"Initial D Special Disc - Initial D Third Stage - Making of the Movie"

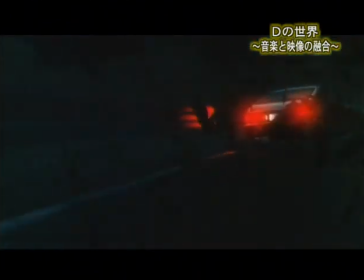32:40 イニシャルDでバトルを盛り上げる楽曲を手掛けるのはユーロビート界のゴッドファーザーといわれる
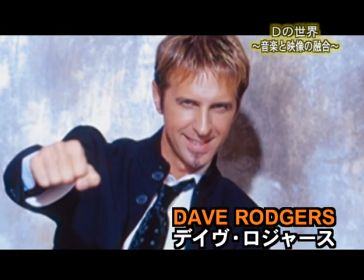32:47 デイブ・ロジャースをはじめとするアーティストたちだ楽曲自体の相性っていうかお見合いした時の相性って絶対あって
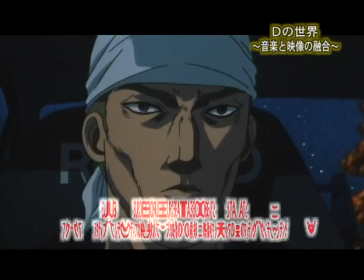32:58 このユーロビート自体が以前我々が考えてた時に
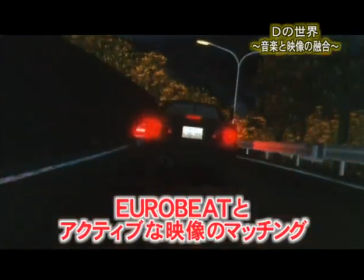33:02 当然カースポーツであったりとか通常のスポーツもしかするとウィンタースポーツかもしれないし
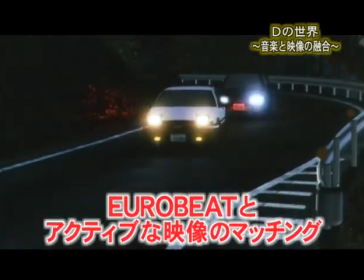33:08 要するにアクティブなものに必ず会ってくるんじゃないかなって思ってたんですよ
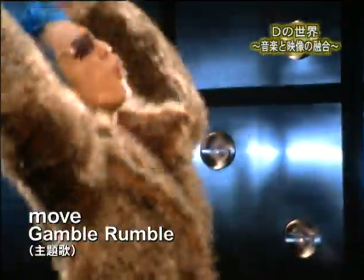33:17 イニシャルDといえばお馴染みのムーブ今回のサードステージにおいても主題歌挿入歌を歌うムーブに関して言いますと当然イニシャルDという作品の中になくてはならない存在になっているアーティストとしてのフレッシュでありいわゆる強烈な印象でありパワーでありというのは
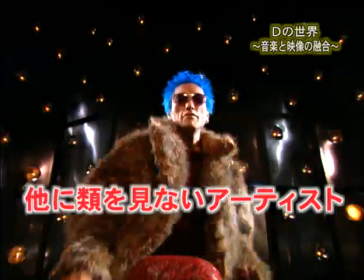33:44 我々の中では他にルイを見ないアーティストだまさしくイニシャルDのテーマソングを歌ってもらうためのアーティストがあると
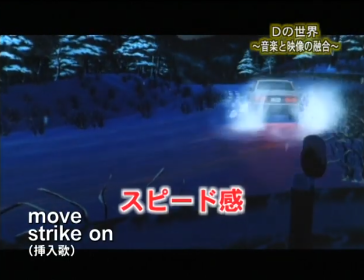33:53 スピード感がどうしても必要だ
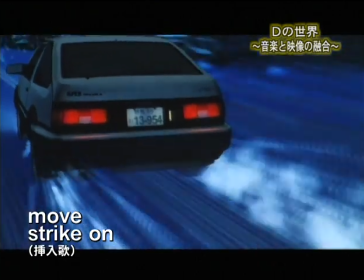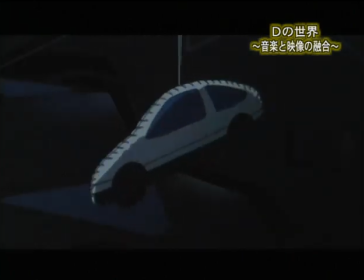34:03 迫力の映像とアップテンポな楽曲のコラボレーションは
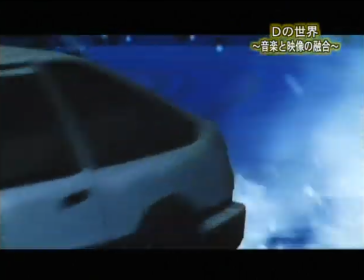34:08 作品の全体にスピード感を与え見るものをハイテンションな世界へと引き込むことに成功している
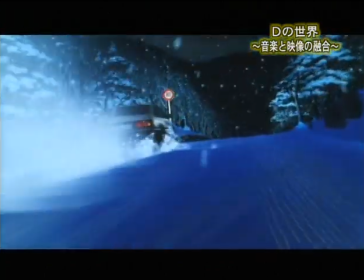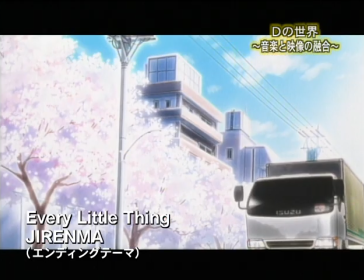34:24 一方エンディングテーマを歌うエブリリトルシングは卒業をテーマとしたストーリーに感動と涙を与えてくれるイニシャルDという表の部分をトータルで楽曲的にプロデュースしているのが私はノイクでただその中にいろいろ集合体があって人間味成長であったりそういう言い方で言うと全体がデジタルだとすると中にあるアナログ面というのはそこを引き出してくれるのはエブリトルスイングの歌声だった
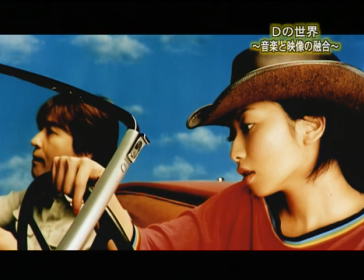35:00 ボーカリスト持田香里の透明感のある歌声
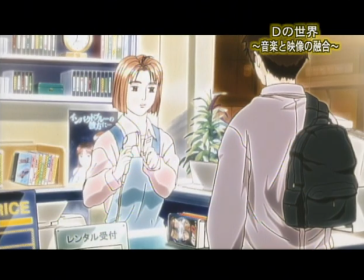35:06 そしてエンディングの余韻それはまさにストーリーの核となる人間の成長を描く部分
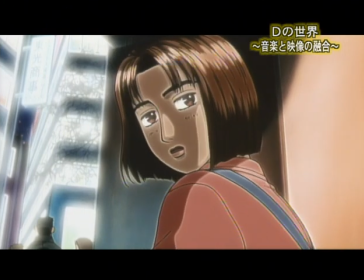35:14 深みと広がりを持たせている
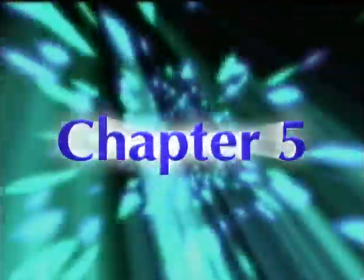35:20 チャプター5
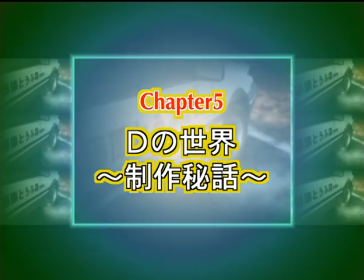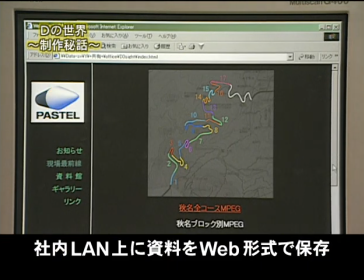35:29 CG製作現場において作業効率を図るためスタッフは独自のスクリプトを開発したりまた社内欄上に製作に関わる様々な資料などをウェブ形式で保存し共有ファイルをも作成した
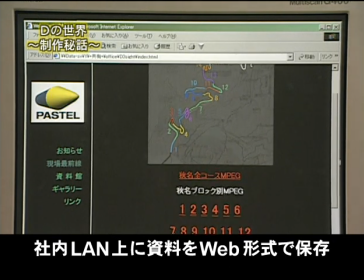35:45 あたかもホームページのようなこの画面の中には複数コンテンツがあり実際の峠などの映像資料もまとめられている
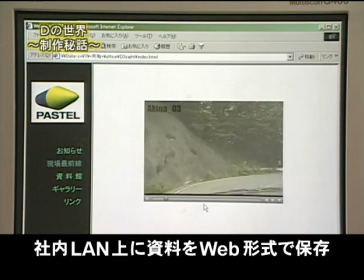35:56 例えば秋名峠の場合地図上に示された区間の番号をクリックすれば
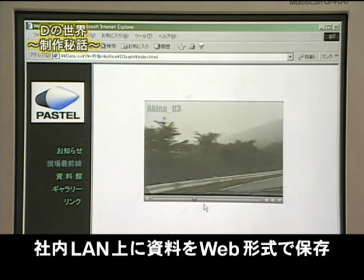36:02 瞬時に峠を走る車載カメラの映像が映し出される
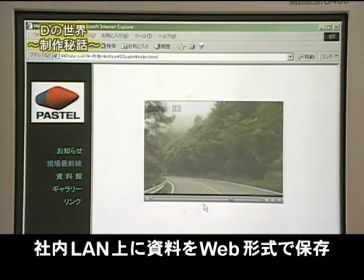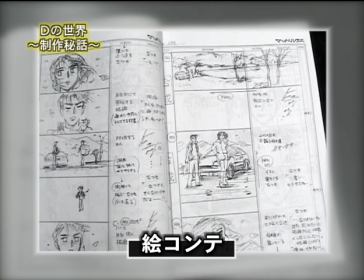36:15 またアニメーション制作にあたり特別にカリアフレコ入りの絵コンテ冊を作成した
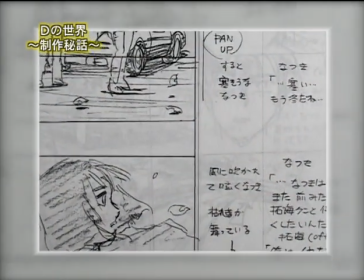36:21 絵コンテを指定秒数通りに撮影しアフレコ台本に基づいた仮アフレコを行った
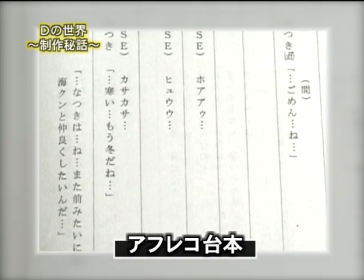36:28 このパイロット版ともいえる絵コンテサツをベースに絵の構図やセリフのタイミング、カット割りなどを修正して
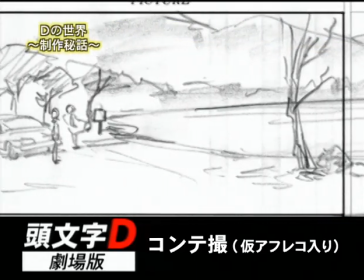36:36 実際のアニメーション作成作業に移行した
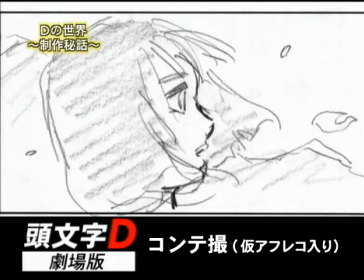36:39 寒い、もう冬だね夏希はね、また前みたいに匠くんと仲良くしたいんだ
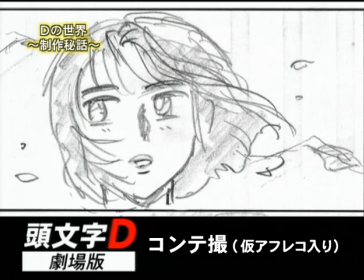36:47 俺は嫌だ